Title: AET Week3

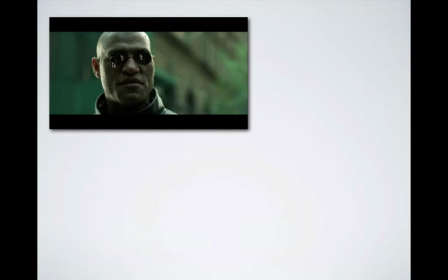[53:01]
There is often a green cast to everything, as you see in this image of Morpheus. The backdrop has that green tint to it. Even his skin tone has a bit of a green tint to it in his clothing. So it makes it feel like something's not quite right. It's not quite what we'd expect in nature.
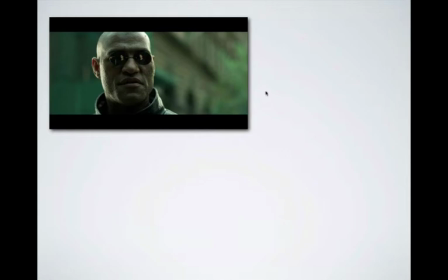[53:21]
And so it creates that unearthly feeling, even before it's revealed to us that this is not the real world.
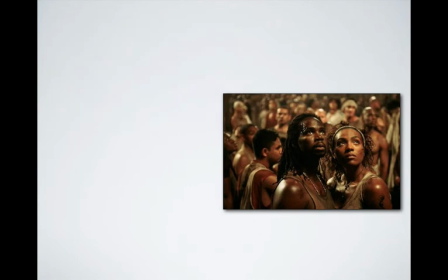[53:30]
Well, eventually they escape from the Matrix. They go out into what is the real world of the movie, which is this post-apocalyptic landscape. But when they're in the safety of the city where the humans live that are fighting the machines,
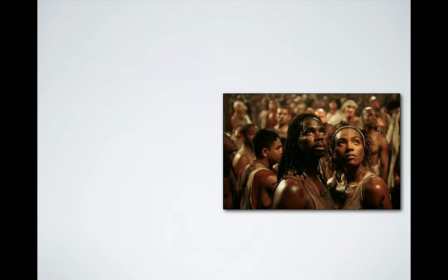[53:47]
now we have these warm colors. Everything is natural. Everything is warm and healthy and vital appearing. And so the skin tones are natural. They're warm. They're alive.
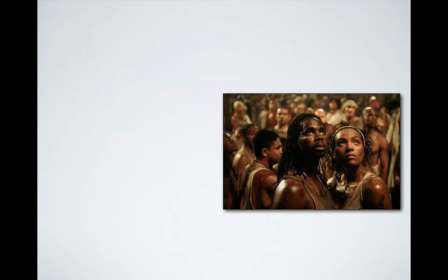[54:03]
And so you see a very distinct color change. But there's a third setting where when they leave the safety of
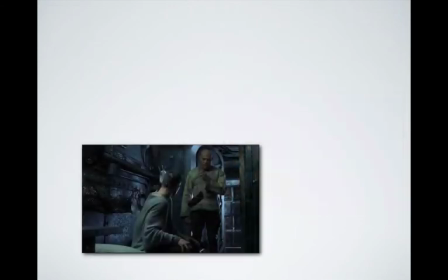[54:17]
their city and go out into the post-apocalyptic landscape, it all becomes very shifts from the warm colors to the cool colors.
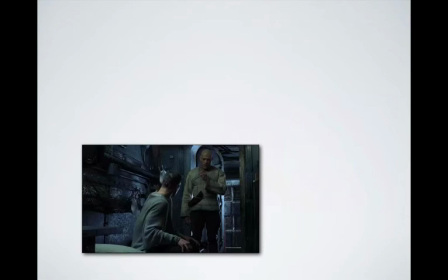[54:33]
It becomes very gray and very blue and kind of cold and lifeless, with a lot of steel and cement and very drab clothing.
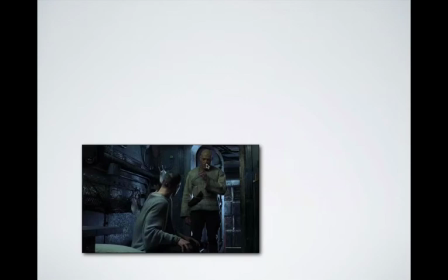[54:47]
So they make use of color in this way to really set the feel of the different environments and different situations they find themselves in.
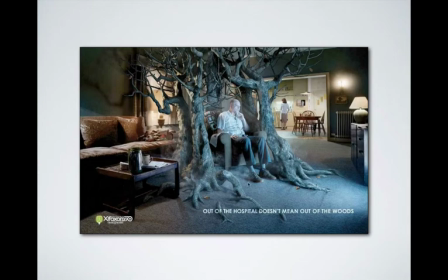[55:04]
And here's one that I would have you kind of critique during class, since we're not having a live class right now. Take a look at this and think about how color is used. And consider the matrix example
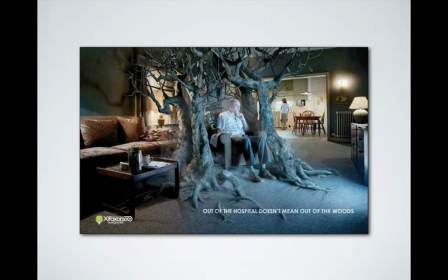[55:19]
in looking at this and how those colors created a specific mood for the environment. This is an ad we can assume for a medication, and their tagline is "out of the hospital doesn't mean out of the woods."
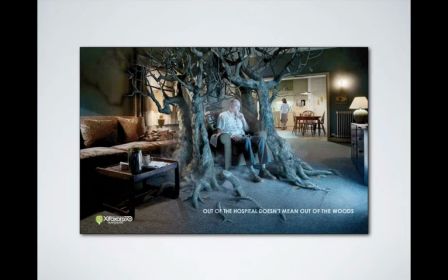[55:35]
You have this older gentleman sitting in his home, and all around there's what appears to be a very healthy and living home.
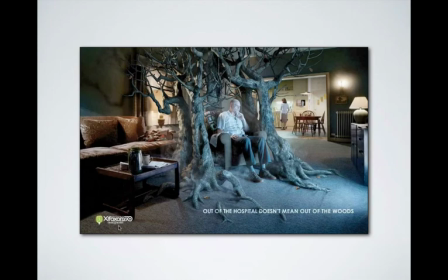[55:51]
There's warm colors in the leather of the couch and even the carpet and the kitchen. The light has more of a warm quality to it, but all around him it's very pale blue,
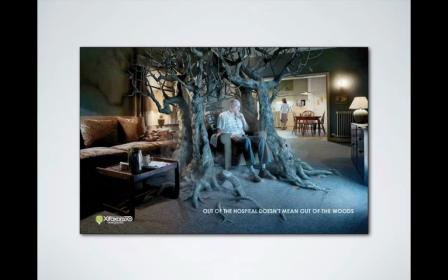[56:05]
cold and lifeless looking color. Even the trees, of course, are dead and very kind of creepy looking, but this light coming, what looks like from his television, just creates a very unhealthy appearance around him,
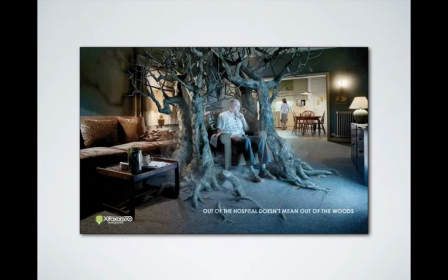[56:20]
and so it goes right along with the theme of the ad, that his health is still in danger. It's really very clear use of color theory, or color psychology in that case.
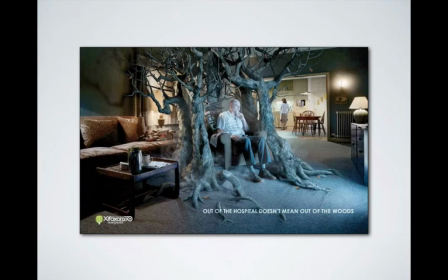[56:42]
This week for your Photoshop practice, you're going to be working with manipulating color in a photograph. And as you play with those color manipulations, I really want you to think about how you might use those techniques to alter the
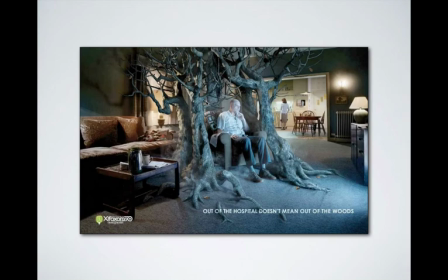[56:58]
emotional impression of an image, or just the energy of an image, by altering the color.